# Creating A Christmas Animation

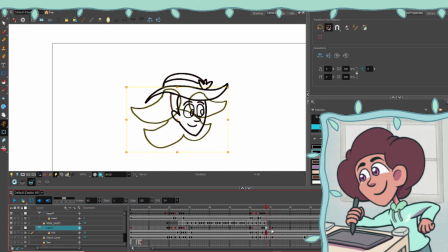248s
However, I figured that just copying and pasting the previous drawings and stretching and squashing it a little bit would help keep the movement very consistent.
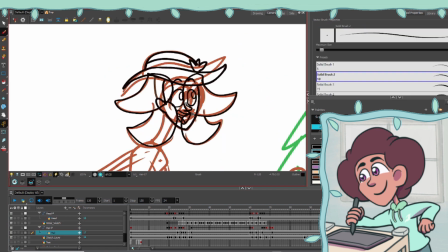256s
It turned out clean in the end. Afterwards, I animated the torso.
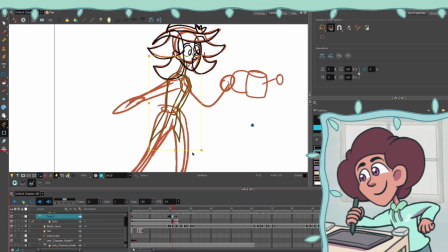260s
I don't have too much to say about this that I haven't already said before, but there is one thing I added.
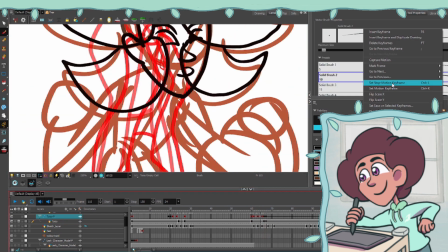265s
I made her coat droop down a little bit as Leah goes down. This just shows that gravity exists.
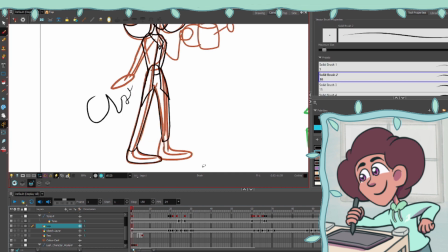271s
Next, I animated the legs.
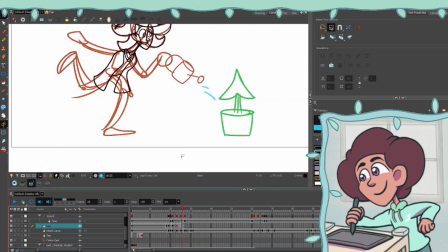273s
Again, this wasn't too different from the sketch layer that I had planned out before, but I did add an extra smear frame,
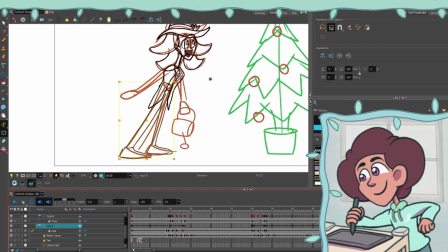280s
and it's just really satisfying seeing that kick Leah does, just with the outline now.
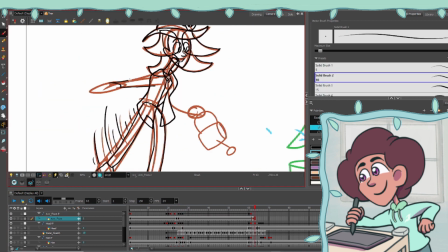285s
And the last thing I animated were both the front arm and the back arm. I noticed that some of my sketches didn't have the arms at a consistent size.
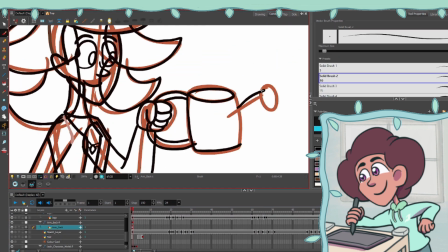293s
I saw that they started out at a normal size, but at the end, the arms were a little bit shorter.
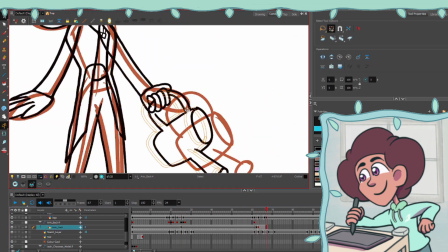298s
So I made sure that they would stay the same size by copying and pasting the arms for each layer.
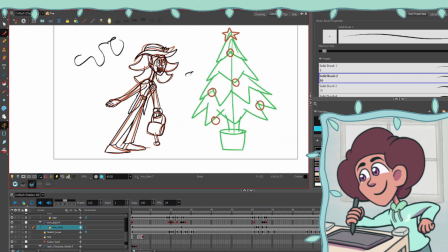303s
Doing this made the arm movement believable.
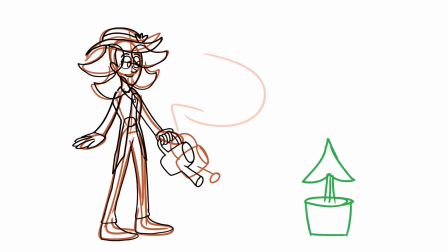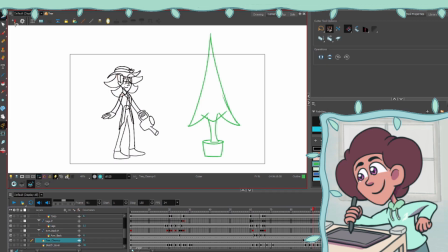312s
After I was done with Leah's outline, I moved on to cleaning up the line work for the Christmas tree.
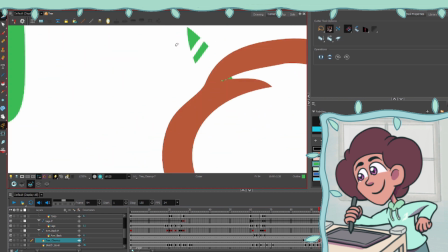316s
I used the cutter tool for the ornaments to make them more circular, and also the tree to cut out lines that were going through the ornaments.
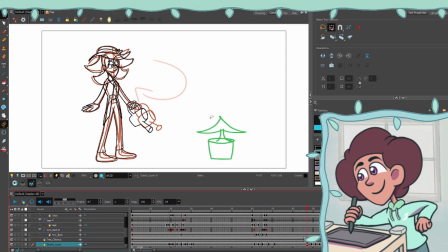324s
Another thing I added with the tree is just a little bit of an outline at the bottom of the stump.
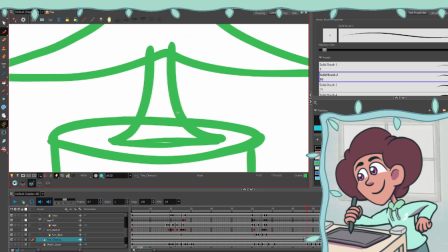329s
This will make it easier to color. Speaking of which, coloring the tree was the thing I did next.
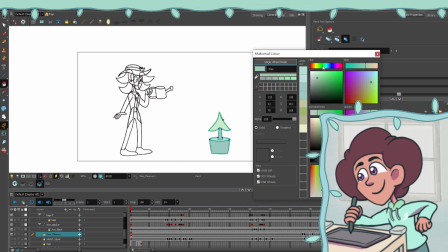334s
I experimented with a few different color styles. The first one I did was more minimalistic with lighter colors and only red and green.
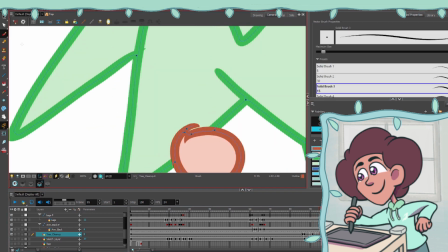341s
However, it felt like it was a little bit limiting. It felt like I could have used like darker colors in here.
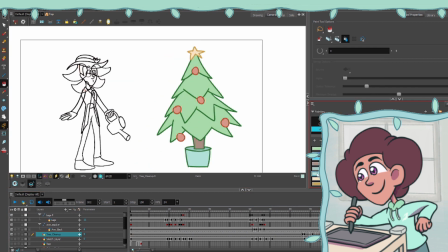347s
So I decided to use darker colors next. For this palette, I actually wanted the stump to be very dark. Like I wanted it to be way darker than the actual tree.
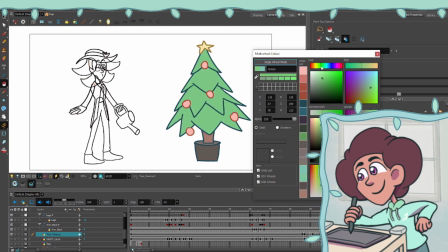357s
However, it actually felt a little bit too dark, so in the end, I met a middle ground where the tree is fairly light overall,
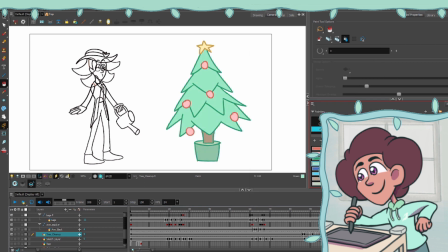364s
but has a slight bit of darker values with the trunk and the pot below. The next thing I did was color in Leah.
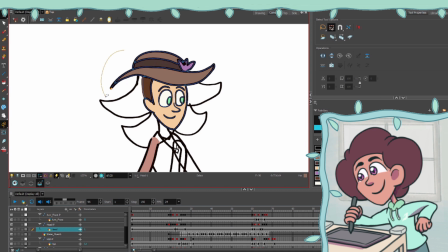370s
I usually don't have too much to say about color since I mostly just color in the lines,
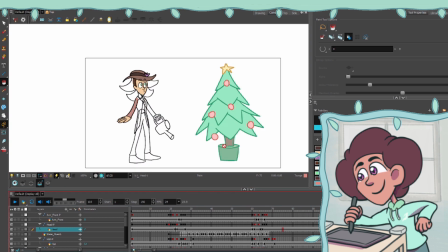375s
it's like fill in the blanks, but there is one big tip I have for hair that's on a separate layer from the head.
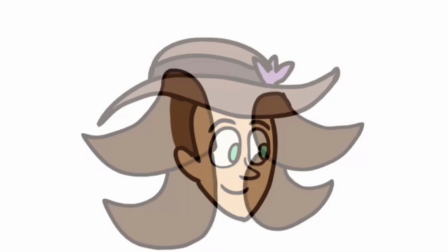381s
If the hair is behind the head but still attached to it,
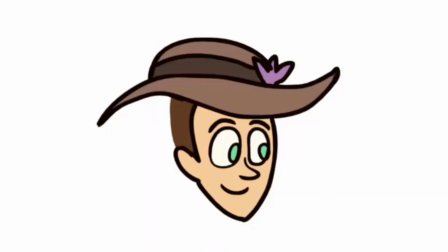385s
add a brown outline on the hair on the head layer just in front, and then animate the back hair normally.
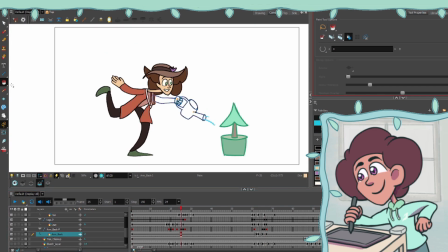391s
That way, it would appear to be attached since the front layer has the same color as the back layer that leads into it.
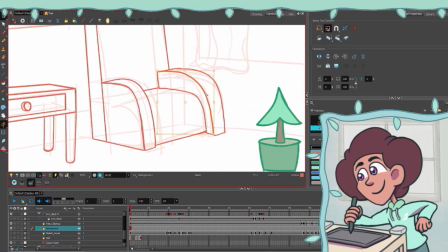398s
Next up, I did the background. I was actually initially not going to do a background, but it felt incomplete without it, so I decided to add it in.
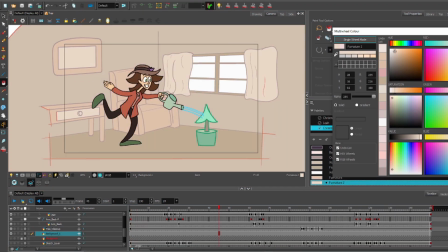405s
I wanted both the character and the tree to stick out compared to the background, so I went for a very minimalistic style for the colors and only picked light red colors.
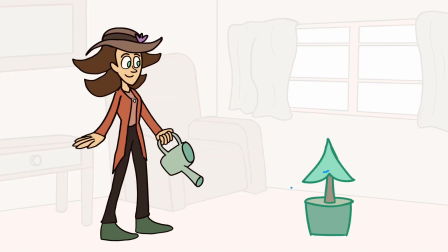414s
I wanted to go simple for the furniture as well. After I colored it in, it felt like I was done.
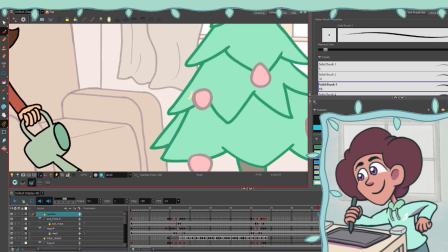421s
Except I wasn't. After looking at my animation one more time, I felt like it would actually be good to add some sparkles to the tree.
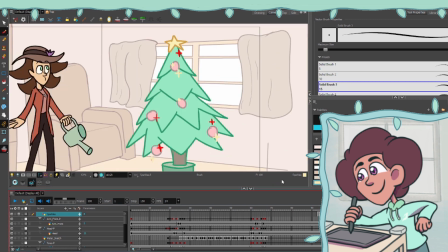428s
It would give Leah a stronger reason to be amazed by the tree, rather than it just appearing.
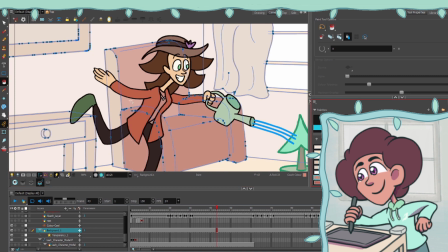433s
So I added the sparkles and it ended up making it look a lot better. I also made the background a little bit darker and a little bit more colorful.
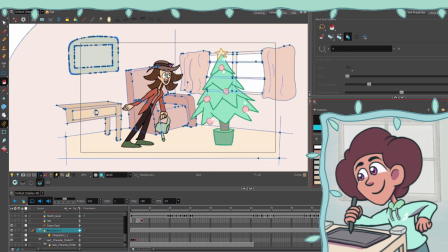441s
Then it was truly done.
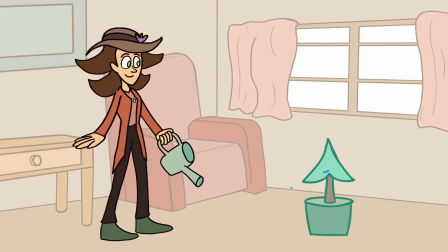And there we go, the Christmas animation is complete. It was wonderful animating this. I really enjoyed having the plant immediately growing into a Christmas tree. It's funny how things in animation can happen so fast compared to the real world. Let me know if you guys have any ideas for future videos. I always enjoy making animation challenges. I hope you all have a wonderful day and I'll see you in the next video.